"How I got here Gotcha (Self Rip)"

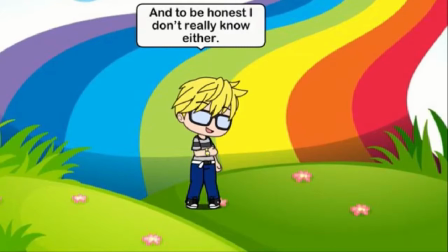Hello guys, it is not only the Money Jesus, it is also my great friend R.Pi. And today, we have something new, original, and I promise you, since it's only got four views and two of them were me, you've probably never seen it before. I have definitely not seen this.
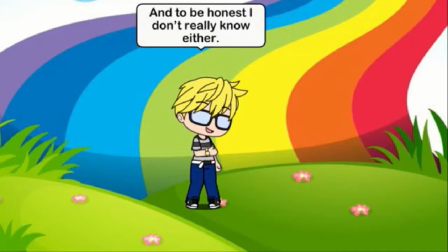I was just, you know, hanging around and I happened to get a message saying to watch it. And then he's like, no, I don't watch it actually. Yeah, I wanted to record his reaction, and the reason why is because I decided, you know what, I can't be a good critique unless I make it myself, so, in my wise decisions and geniuses,
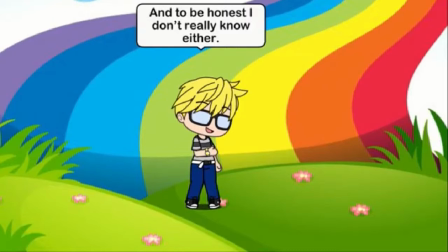and also a deal I made with a certain someone, I wouldn't name names, cough, cough, or pie, I was supposed to make a Gatchiverse movie, and I did. Well, I was just first a joke. You know, I didn't actually expect him to go through the work of that, because I know it's long, boring screenshotting for the most of it.
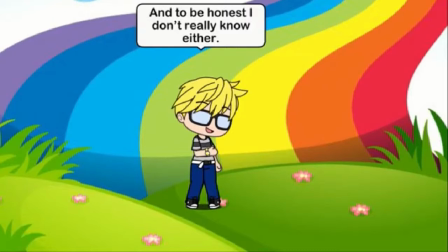But he went through it, and now we're going to watch it. You know, it's like, it's weirdly hard. I feel like the one problem I had was my editing software had something called, like, Tom Seaver effect, and it would move the picture around like it was a slideshow, so I had to disable that for every,
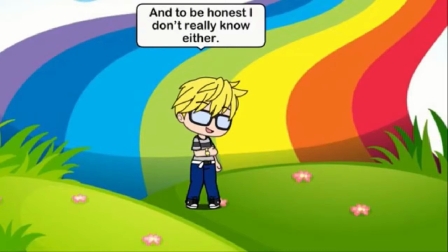like, 132 pictures. Also, another thing is going every single time and editing their face, so their mouth changes was a little bit weird. Anyway. Wait, I have to ask. How long did it just take you, you think? In all combined, like, probably, maybe, I want to say at, like, the least six hours and at the most, like, ten.
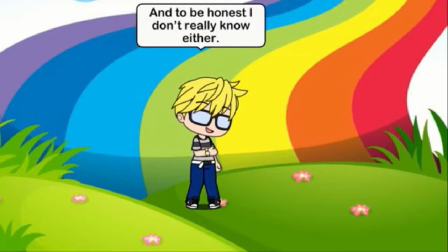Like, all combined. Like, no, it was a grind. I feel like if I made a second one, it'd be, like, better than this. Also, it can go up to 1080p. This is called How I Got Here by Gatcha God Boss Leader Alpha Omega Lord Prime,
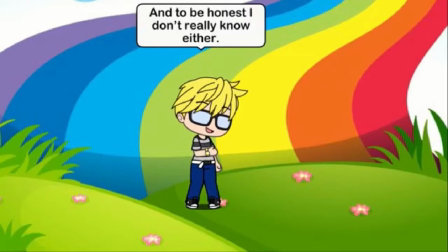and it's a Gatchaverse mini-movie, and the description is, see description for more info. And he's got one subscriber, now two, because, oh, you're not even signed in, you're not even signed in. Alright. So let's just get into this. Let's start this. I can't wait. It's seven minutes.
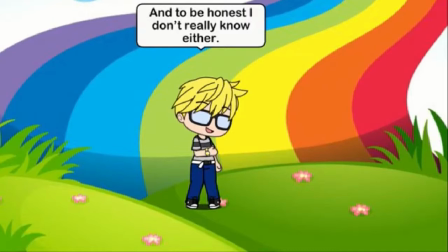Oh, it's seven minutes and 28 seconds. Let's see how it is. It looks low quality, even though it's 1080p. It seems kind of fake. Okay. Let's start it in. Oh, whoops. Let's start it in three. Oh, come on. Three, two, one. All right.
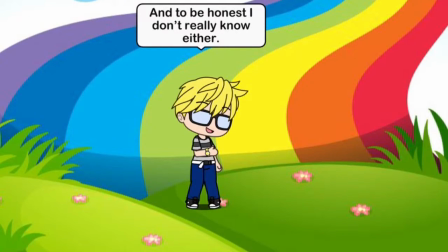So it starts with me in a rainbow place. Oh, that's pretty quick.
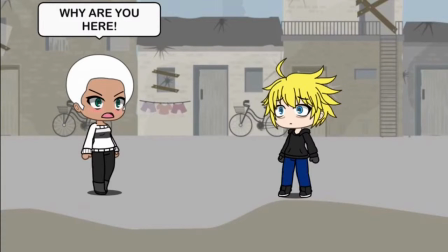Did you get to catch that? Oh, by the way, we're going back in the past right now. There's five.
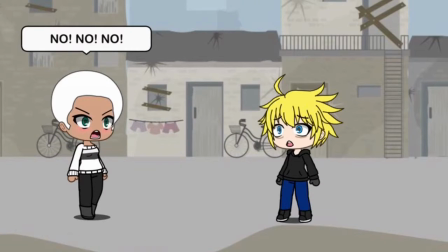That's him. I just didn't have the glasses because I wanted to get the tired. Oh, no.
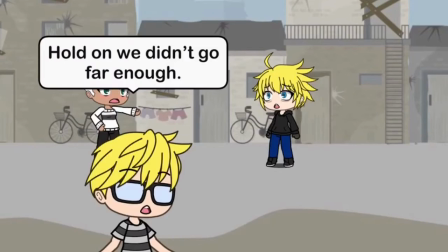What did you do? Oh no! And then you know I had to stop it.
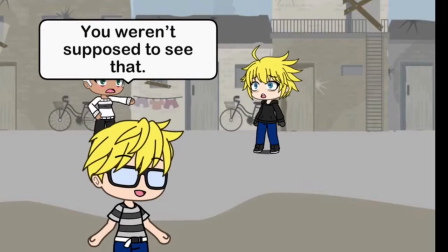Hold on. You weren't supposed to see that.
I'm sorry, man.
Let's go farther back.
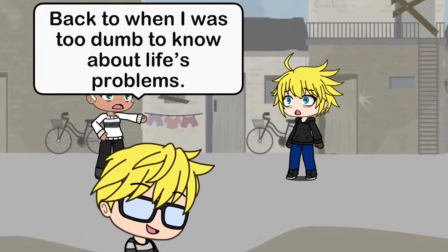Back to when days were short and life was good. Back to when I was too dumb to know about life's problem.
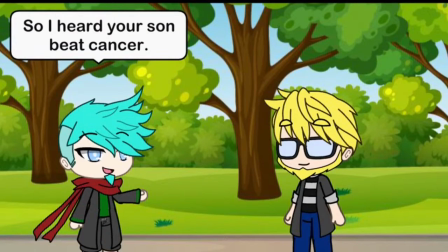And now, for this, I decided to make a decision with the character for younger and get a little bit of drama.
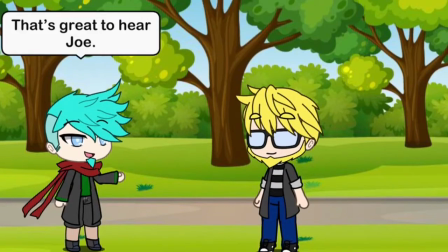And you'll understand it soon.
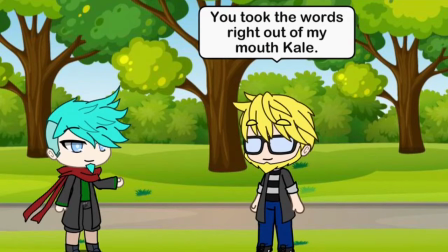If you want to ditch these losers. You took the words right out of my mouth.
Good man, Kale. And then, using my top tier editing skill.
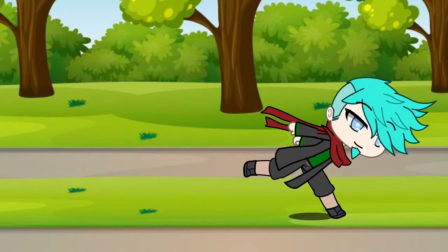Wow. It's a getaway scene. Whoa. Okay. Okay.
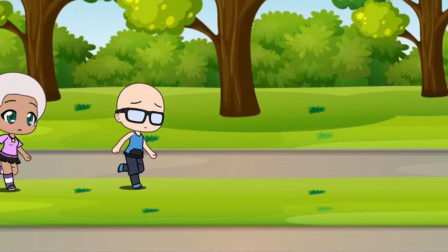There's money. And this is my first time ever meeting Pi. This is based on a true story.
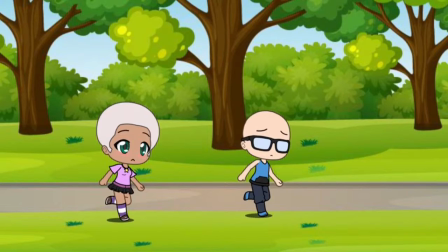All right. That's Pi right there. Yeah. Let's hear this.